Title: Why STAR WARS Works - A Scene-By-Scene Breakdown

It's stark, it's horrible, it's costly, and it's heartbreaking. But more than just sad, it feels like such a true-life moment.
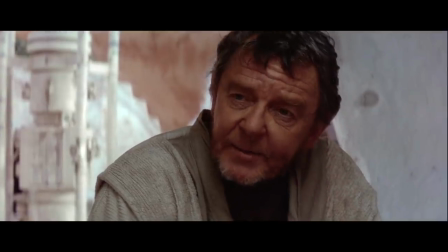There wasn't some hunky-dory and loving or telegraphed move beforehand. Their relationship ended with them in a fight and angry at each other.
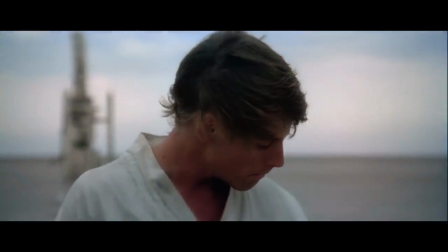You can read the regret all over Luke's face. It's not pure hate or love.
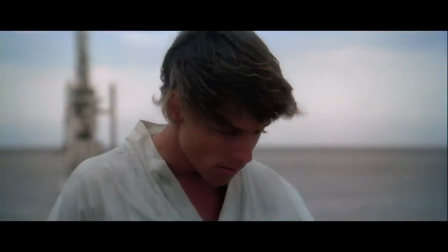It was family. And he doesn't have to say a word that expresses it. Words often get in the way of the most important times.
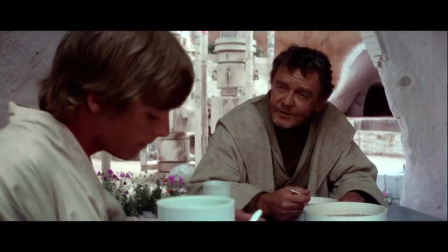Honestly, the movie already did all the hard work in establishing his complicated feelings.
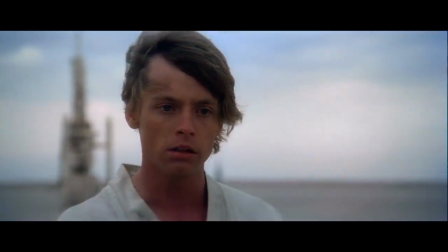This is the power of good writing. You'll know exactly what the character is thinking in the biggest moment without them having to say it.
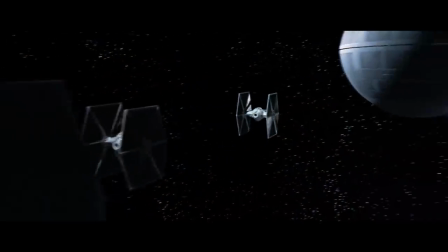As Luke experiences emotional torture, we move to the more literal form with Leia and the weird needle robot thingy here.
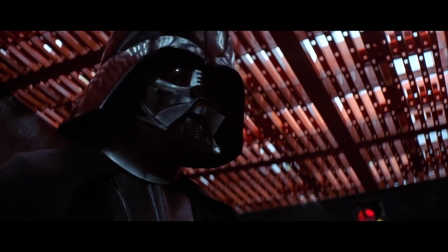What is this thing? I don't know. It's a quick scene, but it also does something important because it gives a sense of emotional space for what's about to happen next.
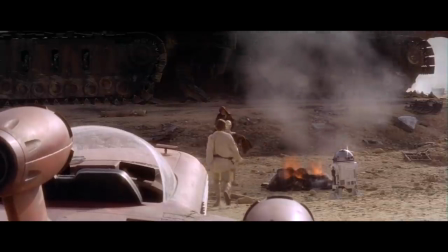Immediately, we see Luke return, grief-stricken, and we know what he's feeling.
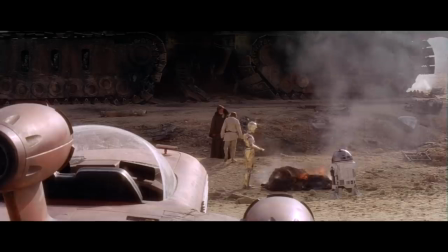We've been with him every step in the way, and here, when he stands before Obi-Wan, he doesn't dwell.
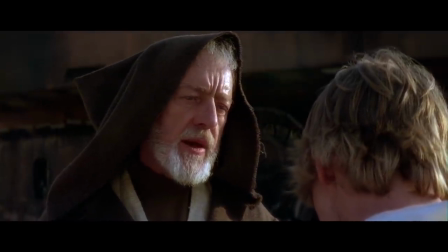He doesn't need any more convincing. He's lost everything, so he says it to him.
I want to come with you to Alderaan.
Okay, there's also a big lesson here when it comes to the refusal of the call.
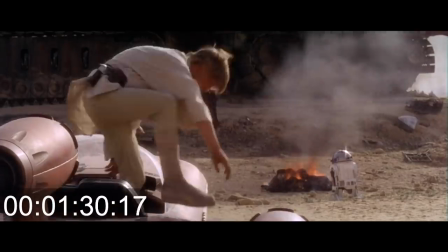If you take all of Luke's screen time involved from when he says no to Obi-Wan till he says yes, yeah, it's less than two minutes.
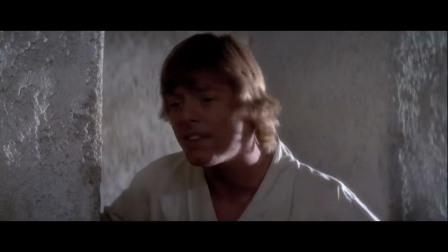I cannot overstate how important this is. Again, the refusal of the call is so much less about the importance of saying no.
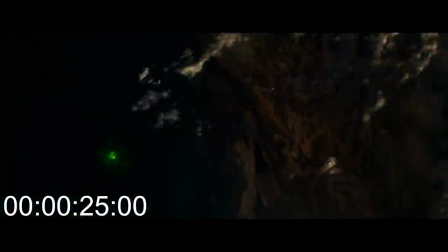It's about creating good conflict and valid reasons for hesitance. But I can't tell you how many stories turn the refusal of the call into some
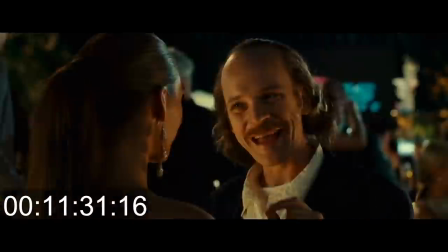knuckle-dragging event that takes up the entire second act of the movie.
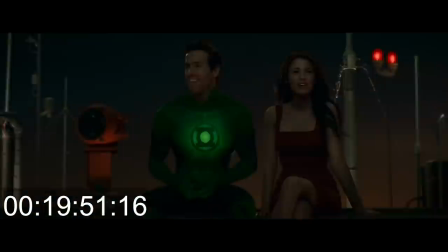It's just like you make the story where your character's being this fuddy-duddy who just says no all the time. It's terrible artificial conflict, and the audience usually hates it. Again, sometimes it's not even important to have a refusal.
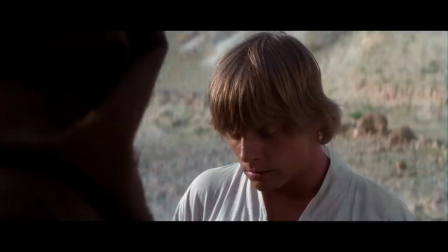But if you do, just be aware of the dramatic purpose involved in it, and also learn to make it short when you need to.
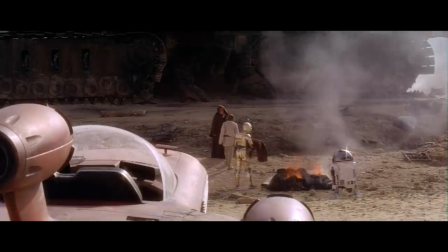Also, look at Threepio, just cold-ass drop of Jawas like he's burned millions of them. Jesus.
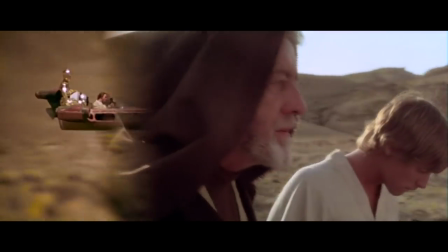Anyway, we have now reached our point of dramatic synthesis. Luke has joined the team, and all four of them are going off on their mission together.
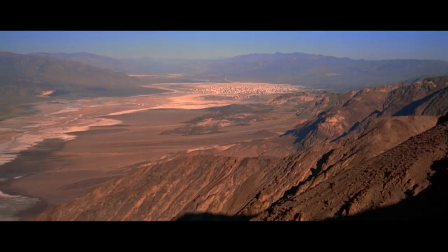Now, they just need to find a way. Sequence 4. Kitchener Rad.
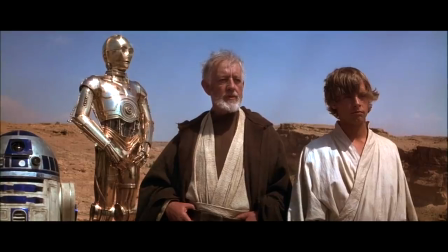Mos Eisley. Few towns have ever received a better introduction.
You will never find a more wretched hive of scum and villainy.
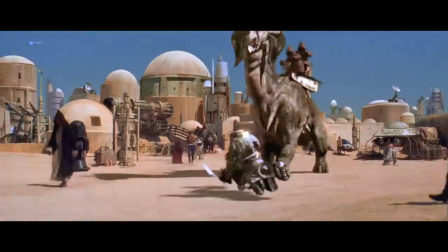Okay, we're moving along. We're gonna ignore all the bad unnecessary CGI right here.
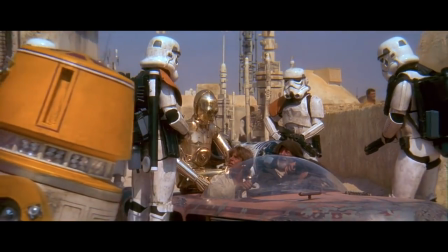Now, from a conflict perspective, this is going to be the first time they're going to be coming face-to-face with enemy stormtroopers.
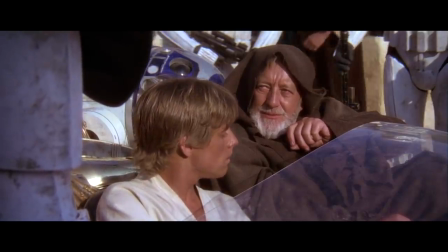But the characters absolutely want to avoid fisticuffs and gunfights. Don't worry, those will come later.
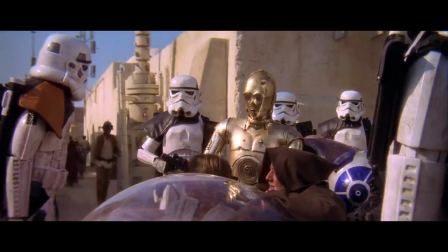This is all about tension and subterfuge. It's all about being good at blending in, and if it comes to it, pulling out a few Jedi mind tricks if need be.
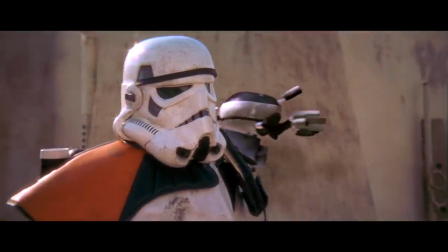We don't need to see his identification.
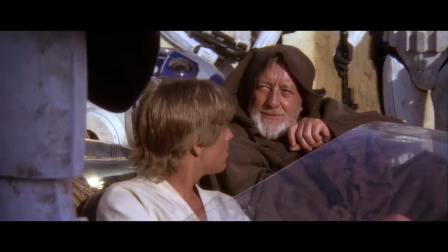And note the cool bit of characterization here and the way the film demonstrates how Obi-Wan and Vader have different personifications of the Force, different tactics, different ways that they use the Force, I guess.
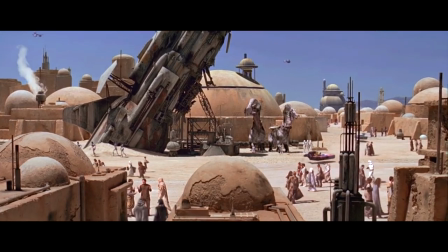So now that they've gotten past the stormtroopers, our heroes go to the cantina to find a pilot. Here, we get a now infamous scene. Again, let's stop and ask why. What makes this scene so iconic?
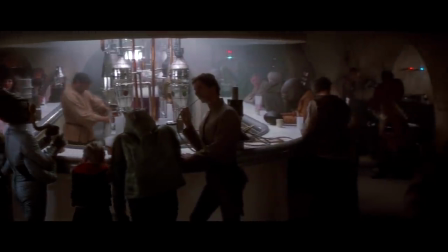Well, it starts with a radical change of atmosphere, and we get all these wild, weird aliens.
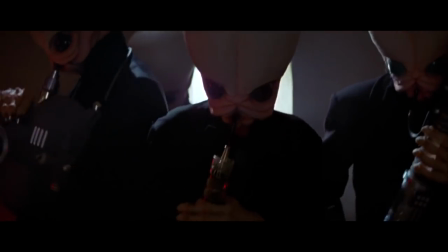The music playing is jazzy, silly, even a little upbeat and kind of intense. It just makes you feel something otherworldly so immediately.
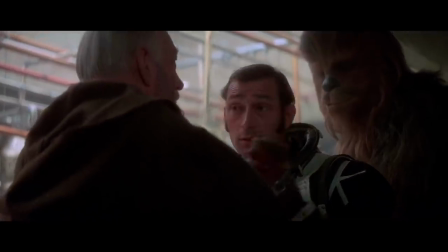But then, it's the introduction to the characters, right? But think about this. Our first shot of Chewbacca isn't really anything we'd notice at first. We just see Ben talking to some huge, hairy alien. Again, this is all part of the way we just organically fall into the story. We meet characters through the ones we already know.